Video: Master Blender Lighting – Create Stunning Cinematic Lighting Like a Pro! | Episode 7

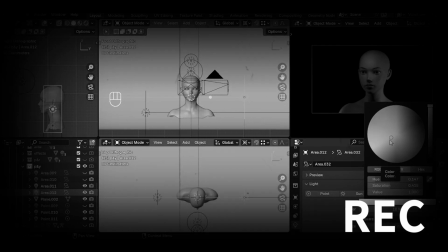0:00 How are you today? Were you able to improve the sword material? Because today we're stepping into a completely different world, the world of lighting.
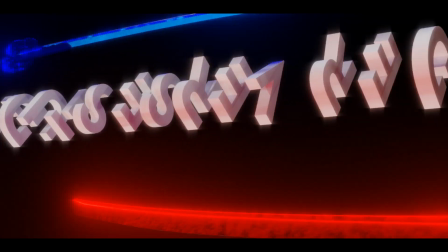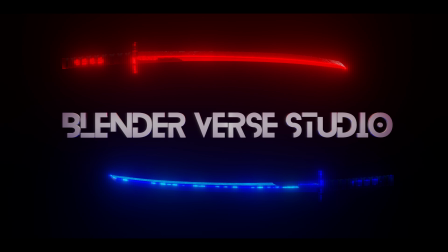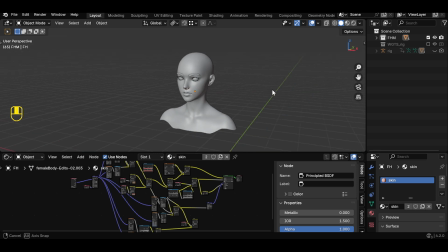0:20 So today we're bringing back a previous project where we created human skin material, but this time we're taking it to a whole new level. We're giving it a cinematic touch. First, let's set up the necessary setup to make our workflow smoother and faster.
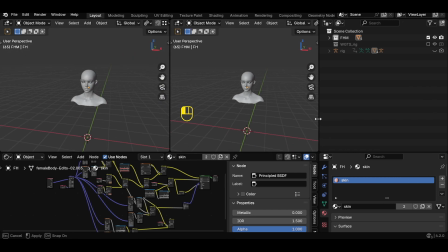0:34 We'll need 4 3D viewport windows. 3 of them will display the model from different angles, Z from the top,
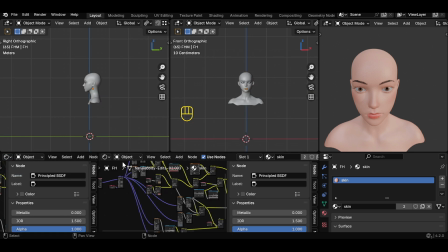0:41 X from the right, and Y from the front, giving us a complete perspective for precise control.
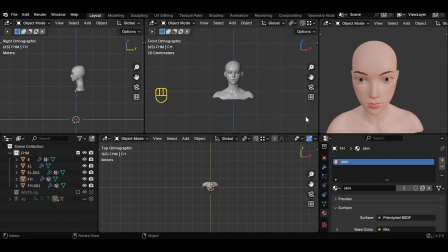0:46 The 4th window will be dedicated to render view, where we'll see the actual impact of the lighting on the scene.
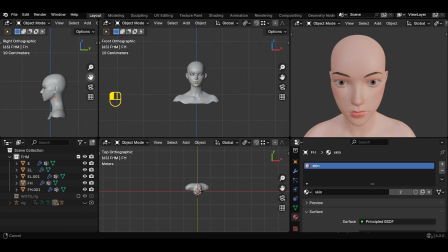0:52 The great thing about arranging the windows this way is that when moving objects, the transformation is restricted to the selected axis only.
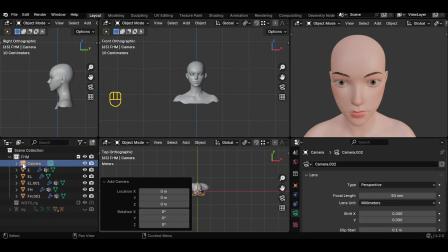0:59 Now, let's add a camera. It's the key element that will define how our final scene looks.
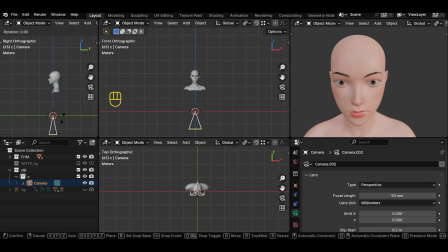1:11 Rotate the camera on the x-axis by 90 degrees.
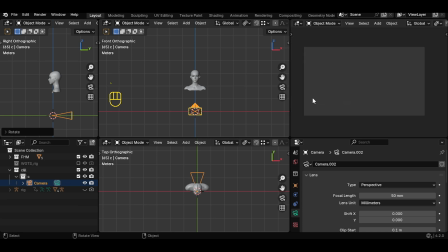1:14 Switch the view in the render view window to the camera so we can see the scene exactly as it will appear.
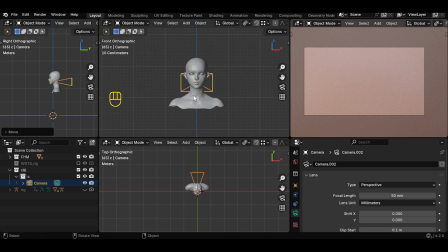1:20 Move the camera upward along the z-axis. Move the camera backward along the y-axis.
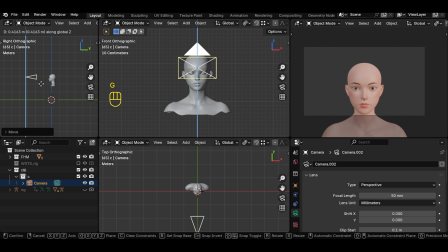1:26 Adjust the field of view to achieve the desired cinematic composition. Let's go to camera data, then to viewport display.
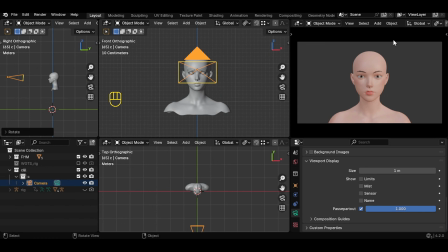1:37 Increase the passepartout value to 1, making the outer frame darker and focusing entirely on the camera view. Go to focal length and increase the value to 85 to achieve a more cinematic shot.
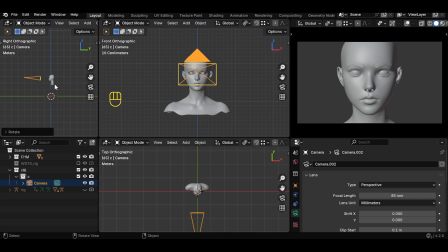1:51 Move the camera slightly backward. That looks good. Now we'll create a duplicate of the camera, but this time from the right angle to capture a different perspective and add variety to our shots.
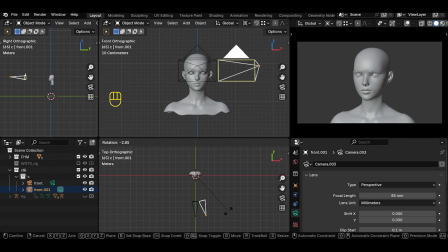Now we move on to the main element of the day, lighting. The first type we'll explore is point light.
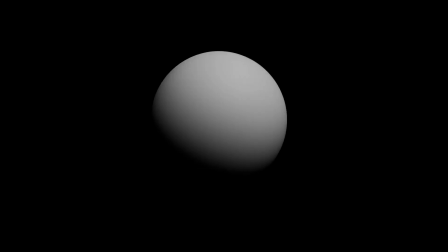2:22 It is a light source that emits in all directions from a single point, like a light bulb,
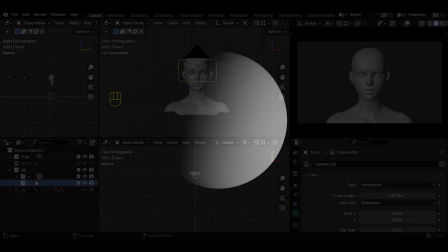2:27 great for adding soft or sharp lighting depending on its intensity and distance. So let's create the simplest lighting setup.
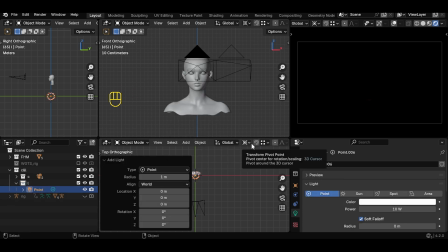2:34 First, we'll place the cursor at the center of the object to ensure precise light positioning.
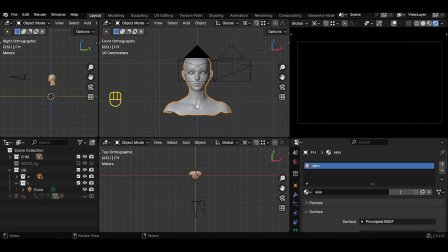2:39 Select the object, then use the shortcut Shift+S and choose Cursor to Selection.
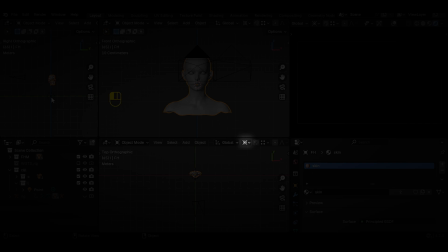2:44 Make sure the transform pivot point is set to 3D cursor to ensure that any transformations are centered around the cursor's position.
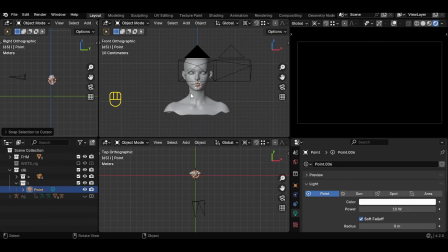2:52 Now we can move the light freely. We'll position it slightly above the head. Then we move the light slightly away from the head, positioning it midway between the X and Y axes, ensuring a well-balanced light distribution on the face. Slightly raise the light power higher.
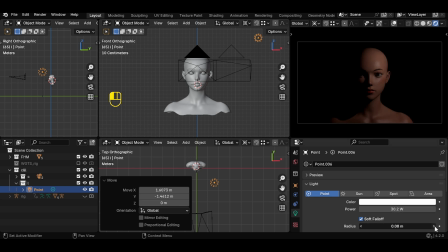3:10 Next, we increase the radius slightly to make the lighting softer and more evenly distributed. Conversely, the smaller it is, the sharper the light and the stronger the shadows. Duplicate the light, move it slightly backward and to the right, then reduce the radius to create a subtle highlight that adds a nice touch to the scene.
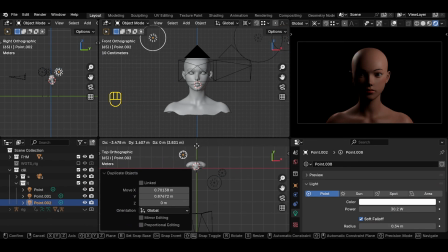3:28 Create another duplicate light behind the head, but this time on the left side, adding more balance. Slightly increase the radius to allow the light to gradually wrap around the back of the head. Slightly increase the highlight light intensity, for example, to 40.
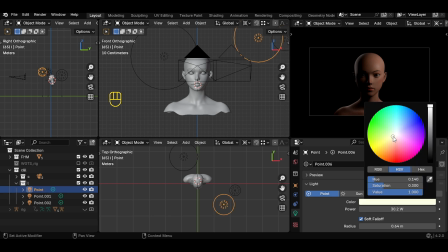3:46 Adjust the light color to a more natural tone, somewhere between blue, red, and yellow, but in a very light shade, making it closer to skin tone for a warm and realistic effect.
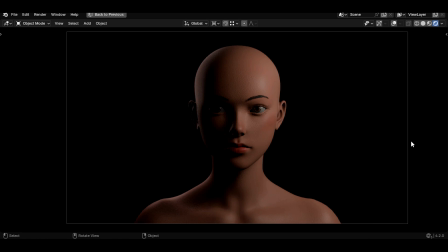3:56 For lighting in an icy environment, blue light is the ideal choice, as it conveys coldness and serenity, making the scene look more realistic and cohesive with the snowy atmosphere.